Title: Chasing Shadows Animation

So starting with contributions, as previously mentioned, essentially it stayed the same. What I did for preparing for the animation, I was looking for free assets, specifically regarding environments Joe could stand in, as well as also looking for props we could use. Admittedly, I didn't use as many as I intended, like the cars, but I did use some like an iPhone. I also looked for animations, like compiling what I thought would be useful,
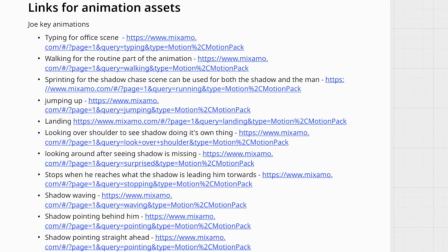compiling them all into a Miro, as well as also compiling the other assets I found into that same Miro. Animation-wise, I made a rough version of the first act and also pretty much completed the monotonous life cycle, handling the post-processing and animation for that segment.
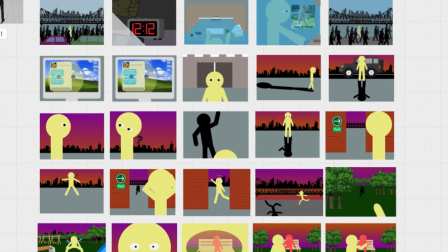And I also handled the visual representation of the storyboard, as can be seen here.
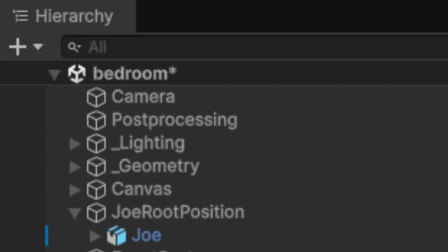As for technical choices regarding the animation, the biggest elephant in the room, in my opinion, is definitely just the choice of not including any dynamic camera angles within Monotonous Life. Now, whether it's for better or worse, to be honest, I'm really not sure at this point.
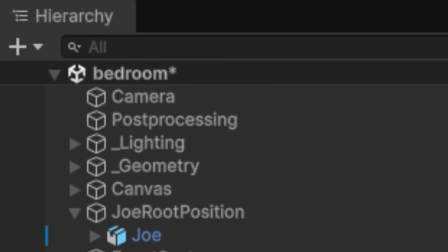The Monotonous Life cycle, I intentionally chose not to put any moving camera shots. So pretty much all the shots are, maybe they're at a dynamic angle, like with quotation marks, but they definitely aren't like moving in any way or form.
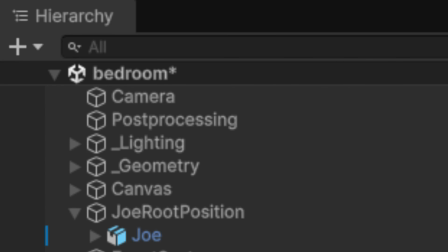The reason why I chose this was to really sell the point that, well, it's really just make them look boring compared to the other scenes.
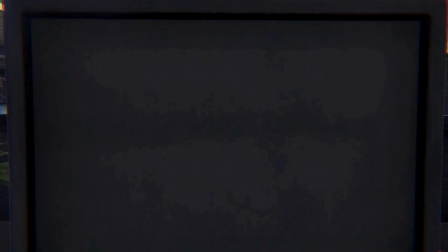So compared to like maybe The Change, which is where the camera actually starts moving, the camera work is like just boring.
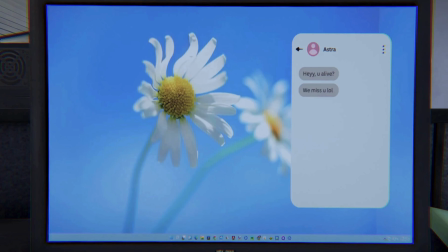It's just standing still, which is really just meant to sell the whole point that the Monotonous Life cycle is just Joe's boring life and a boring life cycle.
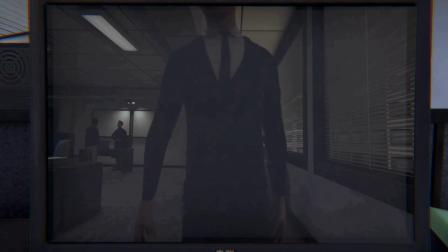And the fact that it just starts moving specifically at The Change is meant to just convey that, yeah,
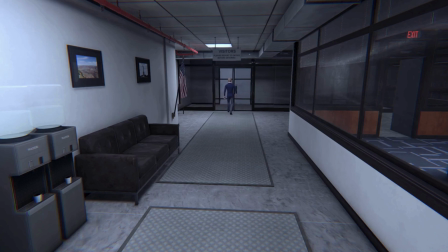Joe does start considering things around then.
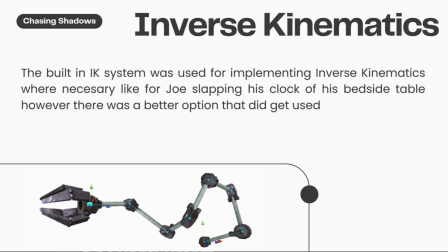The technical thing I chose was regarding the inverse kinematics. Honestly, I kind of did this early on, but I mean, I decided to keep it, but improve it. With inverse kinematics, I did some basic IK pub, like literally like tutorial work inverse kinematics
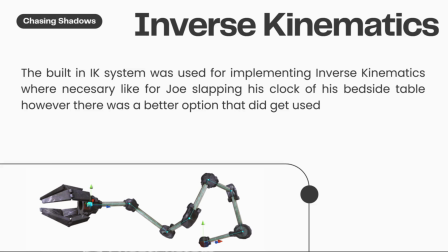by making just separate objects, moving said objects to manipulate Joe's movement. But compared to the earlier animation,
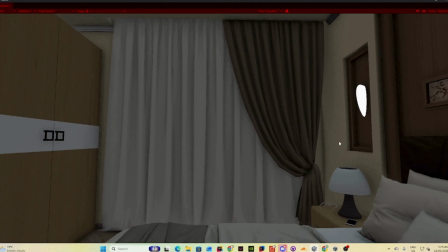obviously the earlier animation version, it looked a lot more stiff because there wasn't a hint in it.
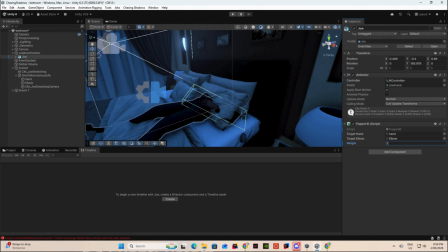So I'll probably go into this when I talk about differences between week 12 and now, but the main difference is that Joe's movement here is actually natural due to the inclusion of a hint.
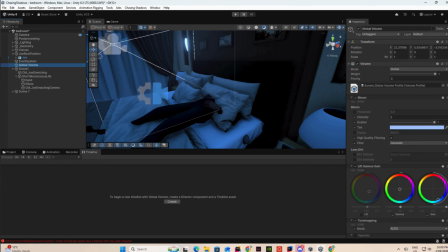I also added some post-processing to the scenes, specifically this blue tint. I was kind of inspired by like that winter going to school kind of feel where it's like really cold, or even just going to uni. Like, not that like uni itself is depressing, but like, you know, it's a cold day, everything just feels blue.
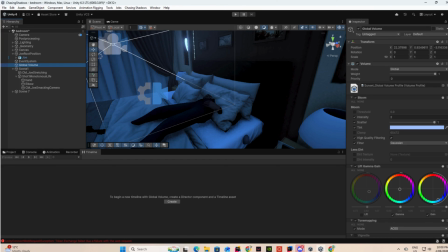That's kind of what I was going for. The way I did it was using the global post-processing with these settings.
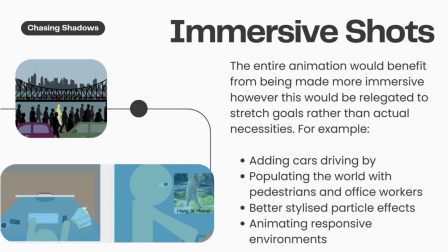The immersive shots. Again, something I'll probably go into when talking about the differences within the animation from week 12 to week 14. The main difference you'll see in the shots is that there are just other people in the shots now. It's no longer just Joe in a empty space.
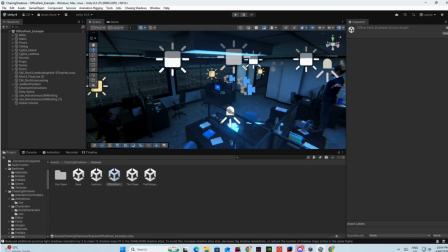Rather, it's Joe and some other people just going about their day, doing their own thing. For some shots I was actually trying to go for maybe giving the audience something that seems more interesting in Joe, just to drive home the point that Joe's life's so boring.
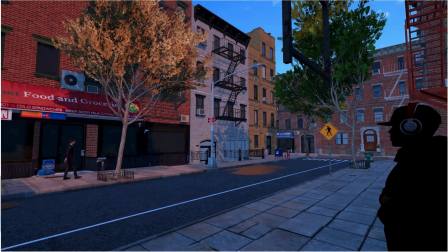Specifically this scene where you see the guy just minding his own business and then his friend comes and he waves, and then Joe's just a background character.
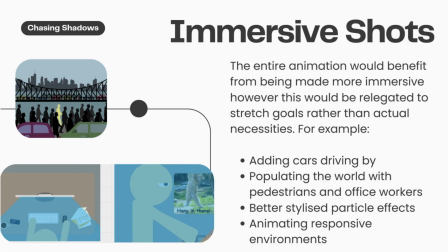Again, I was just trying to drive home the point that like Joe's life is so boring. He really is just literally just an NPC, not even worth following.